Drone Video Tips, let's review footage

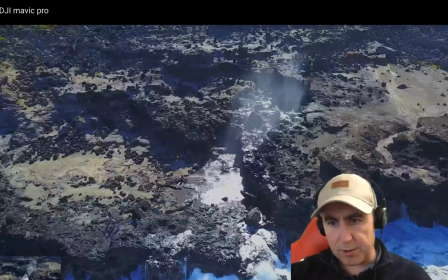(11:05)
You're pulling back, which is, it's quite hard to do that actually when you're going up, and then
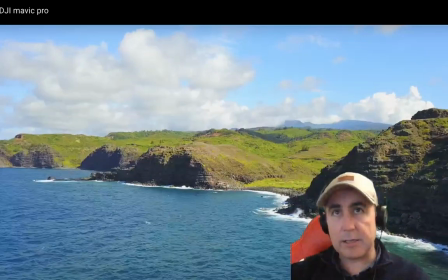(11:16)
again we're getting the waves, and then we move over to this scene. So looking at this, it is kind of in the middle. Perhaps you wanted to bring our attention to the clouds, perhaps lowering again the camera a little bit more so that it is within the rule of thirds, perhaps
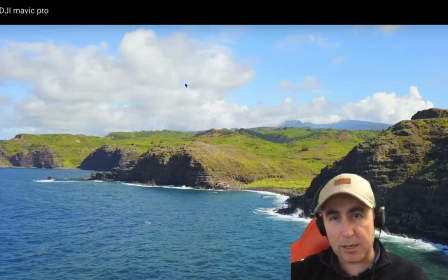(11:34)
two-thirds of it being the land and the sea and the last third being clouds, because there isn't usually anything overly interesting in the actual sky itself unless you're filming a storm.
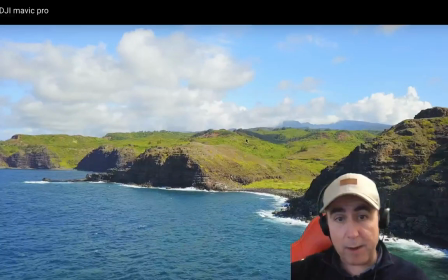(11:50)
Nice colours now. They do come up on my screen as if the greens are a little bit blown out, well, a little bit too saturated, but as long as it keeps looking natural. Are you doing the colour correction yourself, I ask, or are you using any LUTs over the top of that?
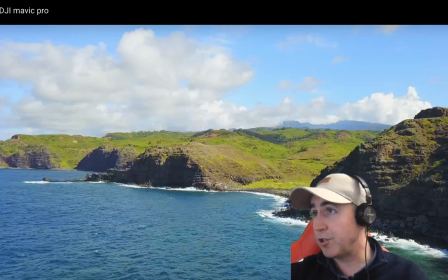(12:08)
If you want to throw that answer into the question, then yes. Please do tell me, Abdul, what's happening there.
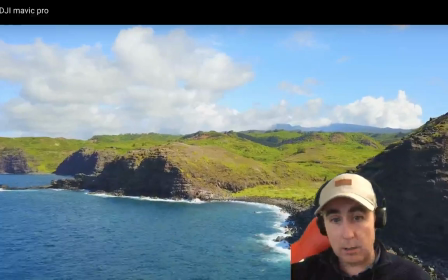(12:17)
Now, I like the way here you have sped it up a little bit, and that's a good tactic. I would generally try to put in a whoosh sound if you can.
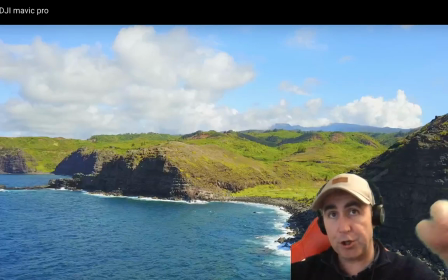(12:28)
I think that helps it when you hear that whoosh going out there, and it gives that little bit more. And I generally try to do it over places where you can't really tell too much that that is actually happening.
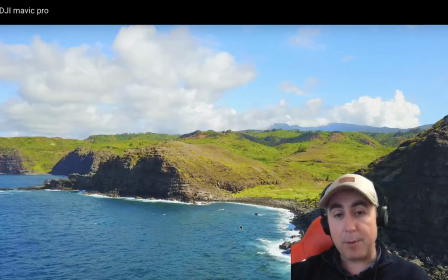(12:45)
What I mean by that is if there are people walking, all of a sudden you do speed up the drone footage, well then they start to run around like ants, or perhaps the waves become very fast. Now I'm just going to keep commenting and keep throwing out different ideas in the hope that some of you will have heard some of these things before,
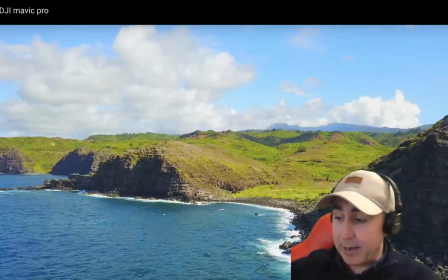(13:03)
but if we reiterate it a little bit, well then it should in theory help to remind us when we're out filming. And sometimes the more and more you film, the more drone footage you take, the more you're thinking about what you're going to do afterwards with it. And that's a good idea. But in general, this is a great video.
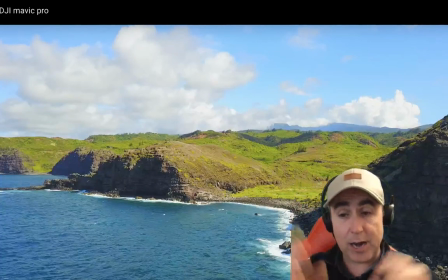(13:22)
So let's take that for granted, that we do like the fact it's not a beginner video by any means.
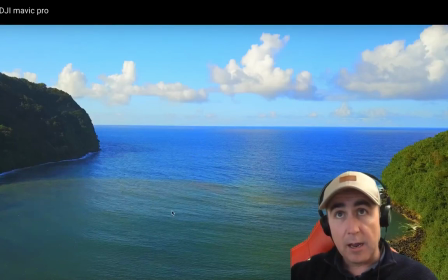(13:29)
Different colours here in the water. It's very blue there. And it's almost too blue. Almost, unless that's the way it was. Correct me if I'm wrong.
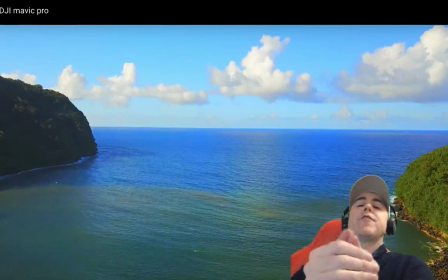(13:47)
I guess the whole point of colour correction is to enhance a bit the colours without it looking as if you've colour corrected it too much.
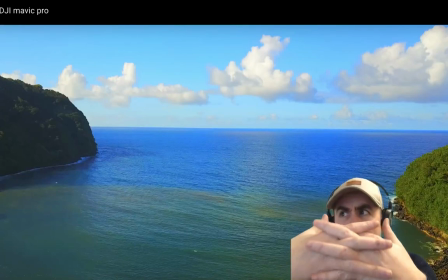(13:57)
I don't know if you agree with me on that. That saturation is delicate.
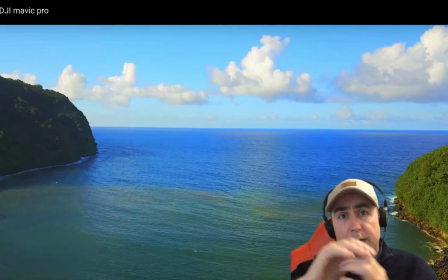(14:04)
Again, it also happens to have a lot to do with the calibration of your screen and your camera, but it's just something to bear in mind.
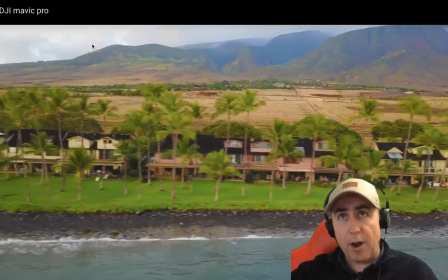(14:15)
This is a nice side shot. I love the way here now you've cut out the sky, you've left us with a bit of the mountains, and we have then what's going on here at the front, which is a nice shot.
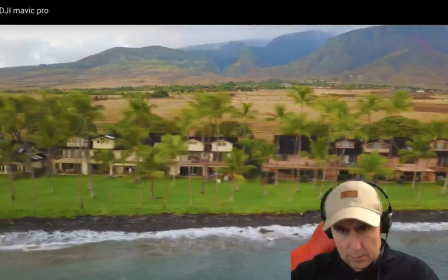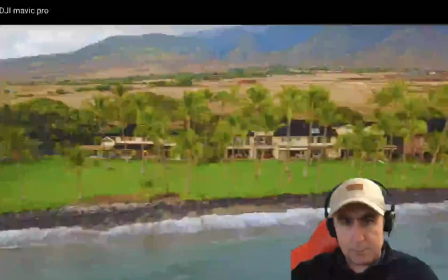(14:35)
Again, the speeding up, you're going back and forth there.
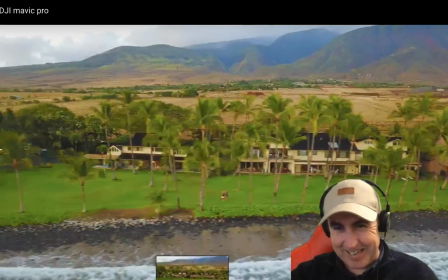(14:40)
That was quite a lot there to take in. Let's just see that again.
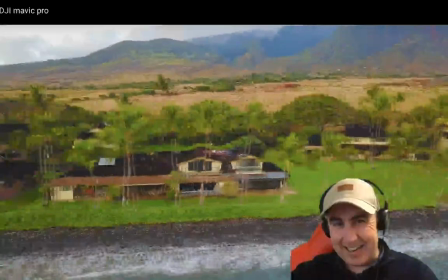(14:46)
Yeah. Oh, there we go, back again.
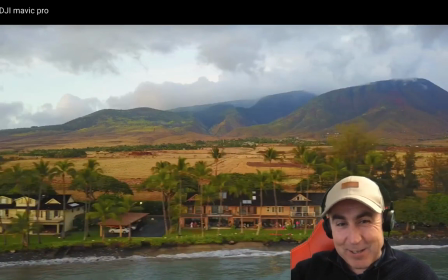(14:50)
Abdul, that might have been a little too fast, because now we're seeing more the effect than we are the footage.
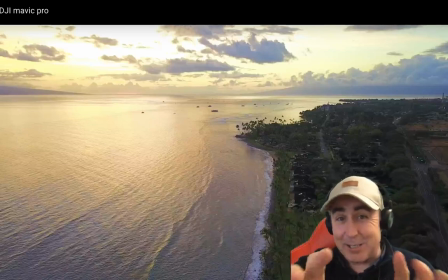(14:59)
But you know, not a big pile wrong with it. This is probably one of the nicest shots of the whole clip, A little bit blown out here, you're flying into the sun. That's very hard to do anyway.